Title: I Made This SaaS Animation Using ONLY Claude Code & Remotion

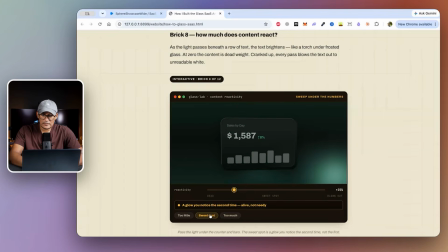So what we're going to do is we're just going to set a nice sweet spot over there, which is 55%. And you can see it just like subtly just raises the contrast of the text while not blowing it out at the same time.
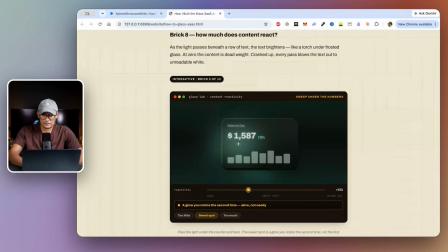And this is what gives it that premium glass morphism look. And also you want to decide how much your data will animate.
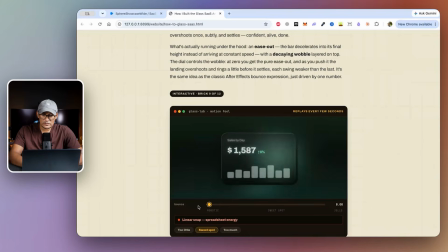Now over here we have an ease out effect. So if I do it to the very end over here with no bounce, this is just like an ease out effect. So it just comes up and it decelerates and it stops. But at the same time, we can add a bit of a decaying wobble. And if we add too much of that, it just looks a bit cartoonish.
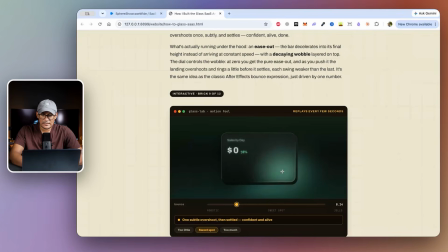So we just reduce that wobble just a little bit and it gives you that nice spring bounce at the very end.
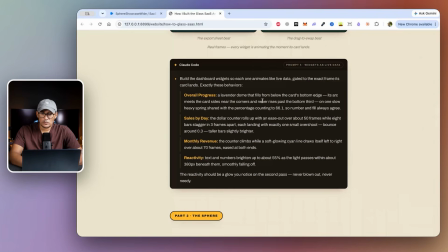Now we have an overall progress, which is a lavender dome that fills from below the card's edge. So its arc is meeting the card's sides. And then we have a sales by day.
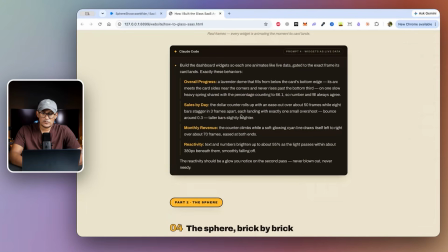We have basically we have a sales counter over here. And then we have a monthly revenue.
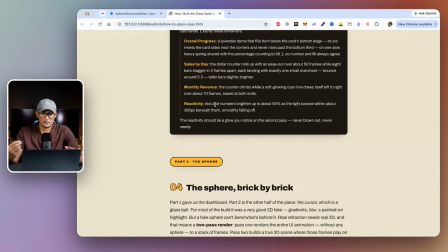And then finally we have a reactivity as well, like how much that light actually brightens up the content above it.
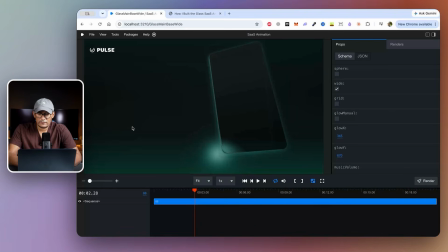All right, so once you're done with part 1, guys, you should have a remotion composition that looks like this. You can see all of that animate out of there. And you can see the light is just traversing along the edge.
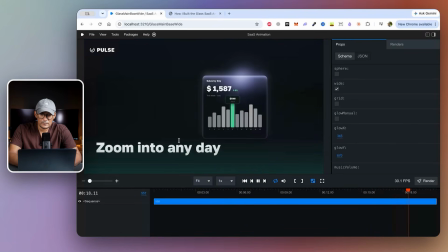All right, amazing. That looks very nice.
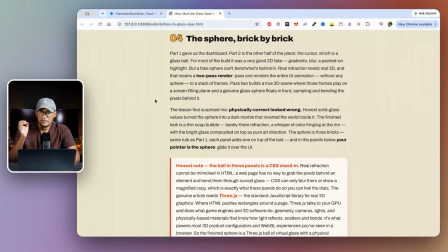So once we've done that, the next step is to work on the sphere. Now that sphere acts as that cursor. And this is where I have to give you an honest note.
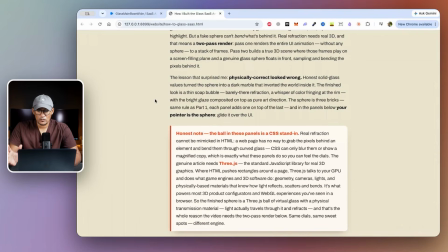Because the sphere can't be done in HTML or CSS, it's actually done using Three.js. Now essentially Three.js is a standard JavaScript library for real 3D graphics. Unlike HTML where everything is done using CSS and decorations,
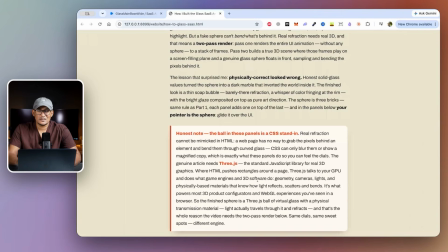now Three.js talks to your GPU and it does what usually game engines and 3D software do. So you can do your geometry, your cameras, lights, and physically based materials.
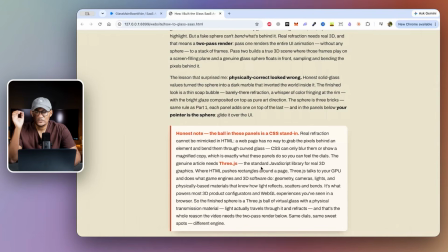Now the reason that we're doing the sphere in Three.js is because you can get accurate light reflections, scatters, bends. Now all of those are very difficult to do in CSS. And essentially we have to do a two-pass. Now the first pass is where we render the HTML and CSS completely with the dashboard and all that.
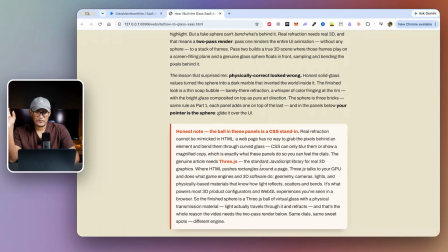And then the second pass is where we render the sphere separately and then we bake both of them in.
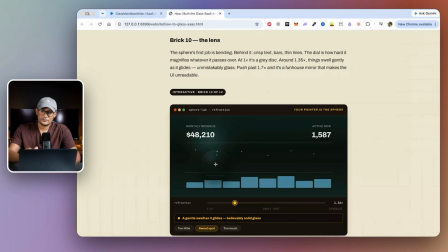And that's what gives you that final video. So for that sphere, again, just for illustrative purposes, I'm using CSS over here. But the first thing that we need to figure out for the sphere is the refraction. Now, if you put it too less, like there's hardly any refraction over there,
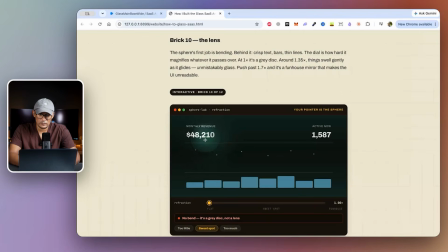it just looks like a glass just moving over, a flat glass basically. But if you put too much refraction, you can see that everything is just totally magnified, right? So if you find a bit of a sweet spot, you see a bit of magnification come out, this is going to act as our base for the sphere.
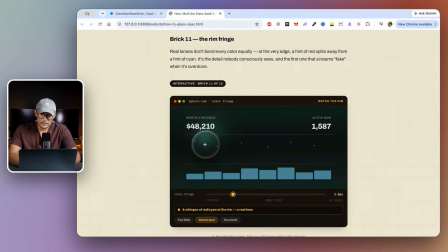The next thing we need to put in is that rim fringe as well. Now the rim fringe is that fake edge or highlight. You know, there's a hint of cyan in there, and that's the detail that makes it look like a bubble instead of just a circle.
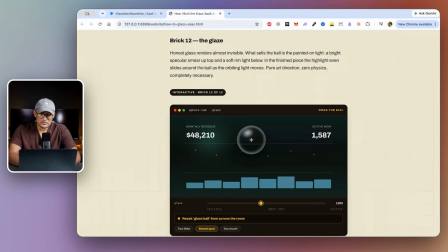Now on top of this, we need to add a bit of glaze. Now the glaze is just the reflection that you see on the corner of that circle. And then there's also a bit of highlight around the entire sphere that makes it look like an actual ball.
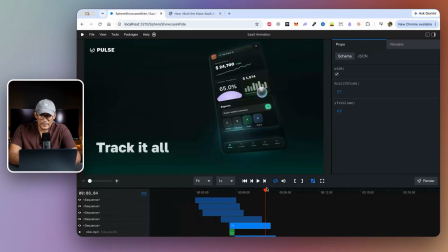And finally, when you render it, guys, and that's what that sphere looks like. Now, unfortunately, since this is made from Three.js, we can't have any sort of physical controls over it, and that's one of the reasons why it's just being rendered in post.